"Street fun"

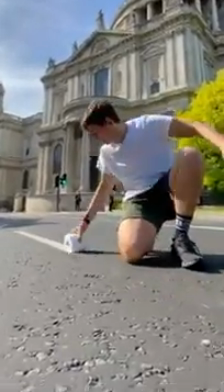0s
So here's a breakdown of how I rolled a streak marking into a toilet roll. To start, I filmed a shot where I took an empty roll of toilet paper and pushed it back.
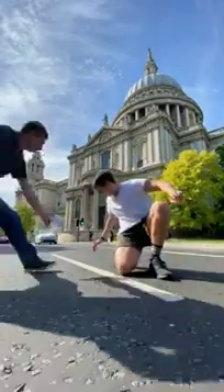5s
I tracked my eyeline along the markings if I was watching the roll grow and then froze. My stepdad then ran in and placed a full roll in, and then I continued the motion through.
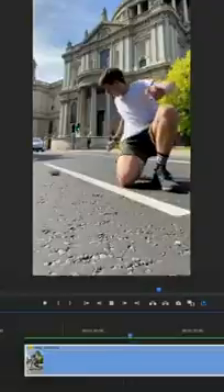12s
Lastly, I took a bunch of different sized toilet rolls and rolled them along the line. In the edit, I started by cutting out the section where I froze, creating continuous movement.
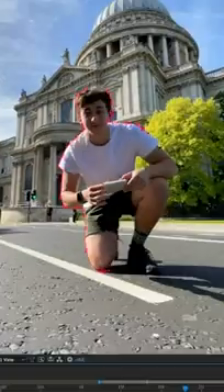18s
I needed to fix the background, as obviously when I froze, the entire background didn't. To do this, I went frame by frame cutting myself out and simply applied a freeze frame to the background layer so there were no harsh jumps.
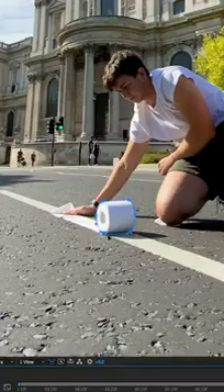26s
Now to make the toilet roll fill up, I used various shots of the different sized toilet rolls and cut them all out. I animated their scale as they rolled along the line and morphed their shapes into one another.
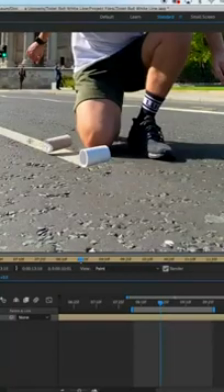33s
Lastly, using the cloning tool, I painted out the sections to the white line after the toilet roll had lifted, as well as the other empty roll.
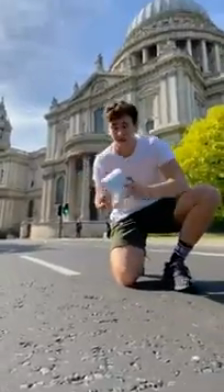38s
We have this.
You get a full roll.
Here's a breakdown of how I snuck up on my little puppy.
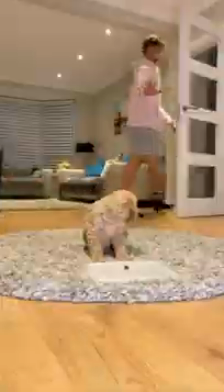45s
After a lot of mayhem trying to get my puppy to play ball, I finally got a shot where he waited for me to leave the room and then ate the treat.
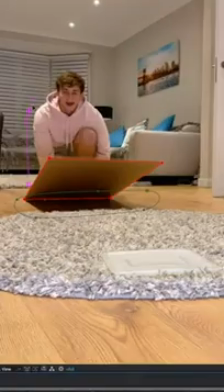50s
Next, I moved him out of shot and then hid behind a piece of cardboard that I then pushed to the ground. In the edit, I started by going frame by frame, cutting myself, the cardboard, and the shadow it created out.
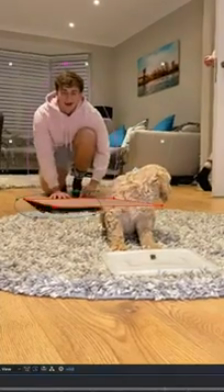58s
This revealed the puppy lair beneath it, and I then lined up the timing of the two shots so the cardboard fell just as I left the room.
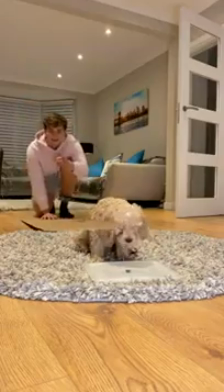62s
This is what we have so far. As this piece of cardboard fell, it was overlapping the puppy.
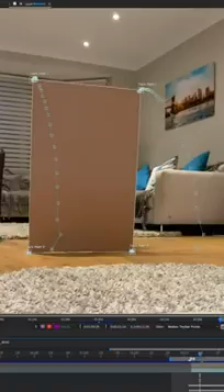69s
To remove this, I created one last mask around the puppy and brought that above the cardboard layer. Lastly, to stick an image of the background onto the cardboard, I started by tracking its position and rotation as it fell.
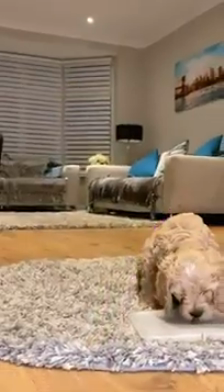77s
Next, I cut a rectangle over where that cardboard layer was and froze it. All that was left to do was to pin this layer onto the cardboard using the tracking data we'd already recorded, and voila!
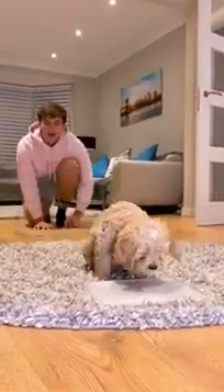85s I'm watching you. Ha! Knew it!
So here's a breakdown of how I took a slice out of Tower Bridge.
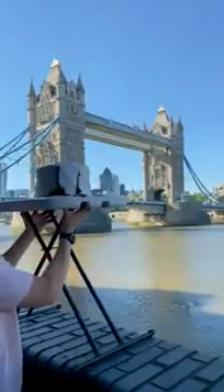91s
To start, I set up a table and a cake over the section of bridge I wanted to cut out. Then whilst filming, I simply took out the knife and cut out a slice.
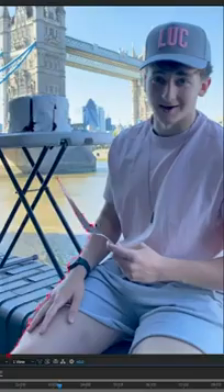97s
Lastly, I shot a clean plate where I exposed it slightly darker, making the sky appear more blue. In the edit, I started by going frame by frame, cutting my entire body and the cake slice out for 364 frames.
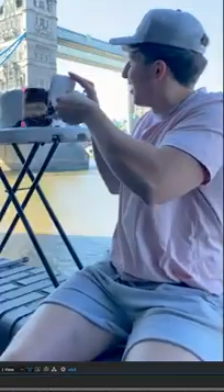106s
This was so I could drop it onto the darker background that was better lit. I then cut the inside of the cake out and dropped this layer behind the slice I was holding.
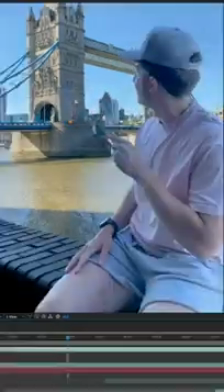111s
This gives us the effect of taking a chunk out of the building. Next, I cut out the section of bridge that was directly behind the cake slice.
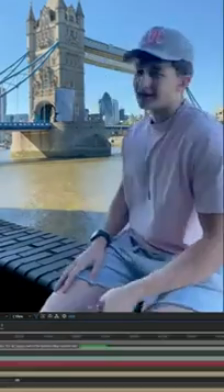116s
I tracked the icing on the cake slice and mapped that image onto it. I wanted to show off the bridge at the start of the video, but my body was blocking it.
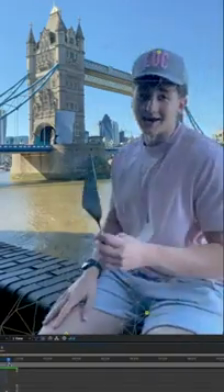121s
To fix this, I used the puppet pin tool and bent my body to the side, making it look like I leaned into shot. Lastly, I tinted the water blue to make it look less disgusting, and finally, we have this.
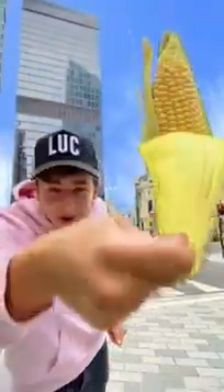134s See?
Here's a breakdown of how I turned a building into a piece of corn. To start, I filmed a shot where I pretended to peel a layer from the building.
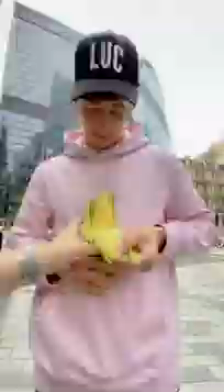141s
Then I taped a piece of corn to a stand and peeled it back. Lastly, I got a shot where I peeled the corn again, but this time kept the peel clean in shot.
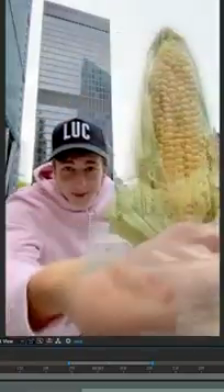146s
In the edit, I started by lining up the timing of the corn peeling and when I pretended to peel the building. Next, I went frame by frame masking out the piece of corn as it tore open.
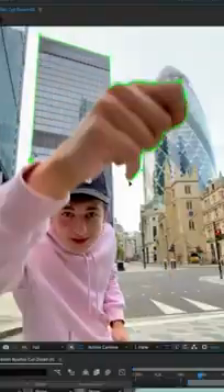153s
I used another mask on top of that I then animated downwards to reveal this layer as it was peeled. I cut out the buildings around the corn as well as my hand and placed this layer to the top, making the corn look like it was sitting in the background.
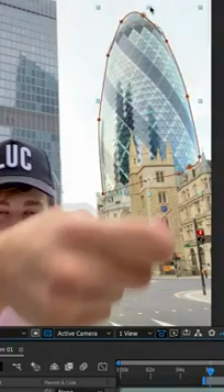161s
Now, to make the actual building look like it was being peeled, I cut it out and simply scaled its position down to make it look like it was getting squished.
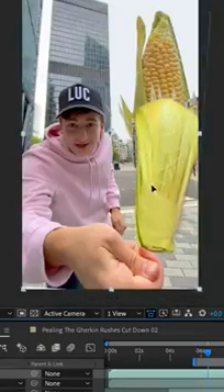167s
I then took our last clip where I peeled out the corn and masked out just the skin. I threw this on top of the shot in line with the building and using the puppet pin tool animated it stretch as I pulled on it.
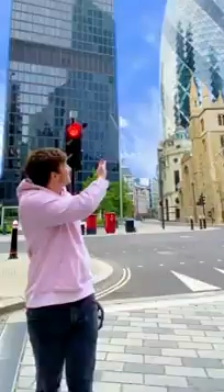174s
Lastly, I brightened up the sky, threw on a grade, and we have this.
Guys, I finally found out why the gherkin's such a weirdly shaped building.
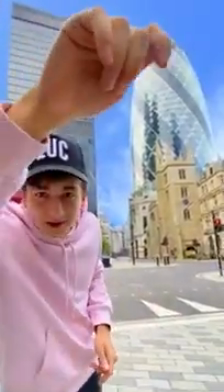180s It's because it's not a building at all. Look, check this out. It's just a piece of corn.
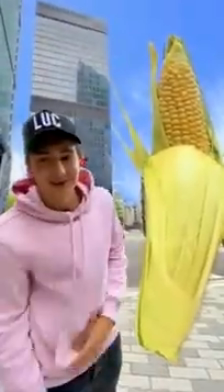185s See?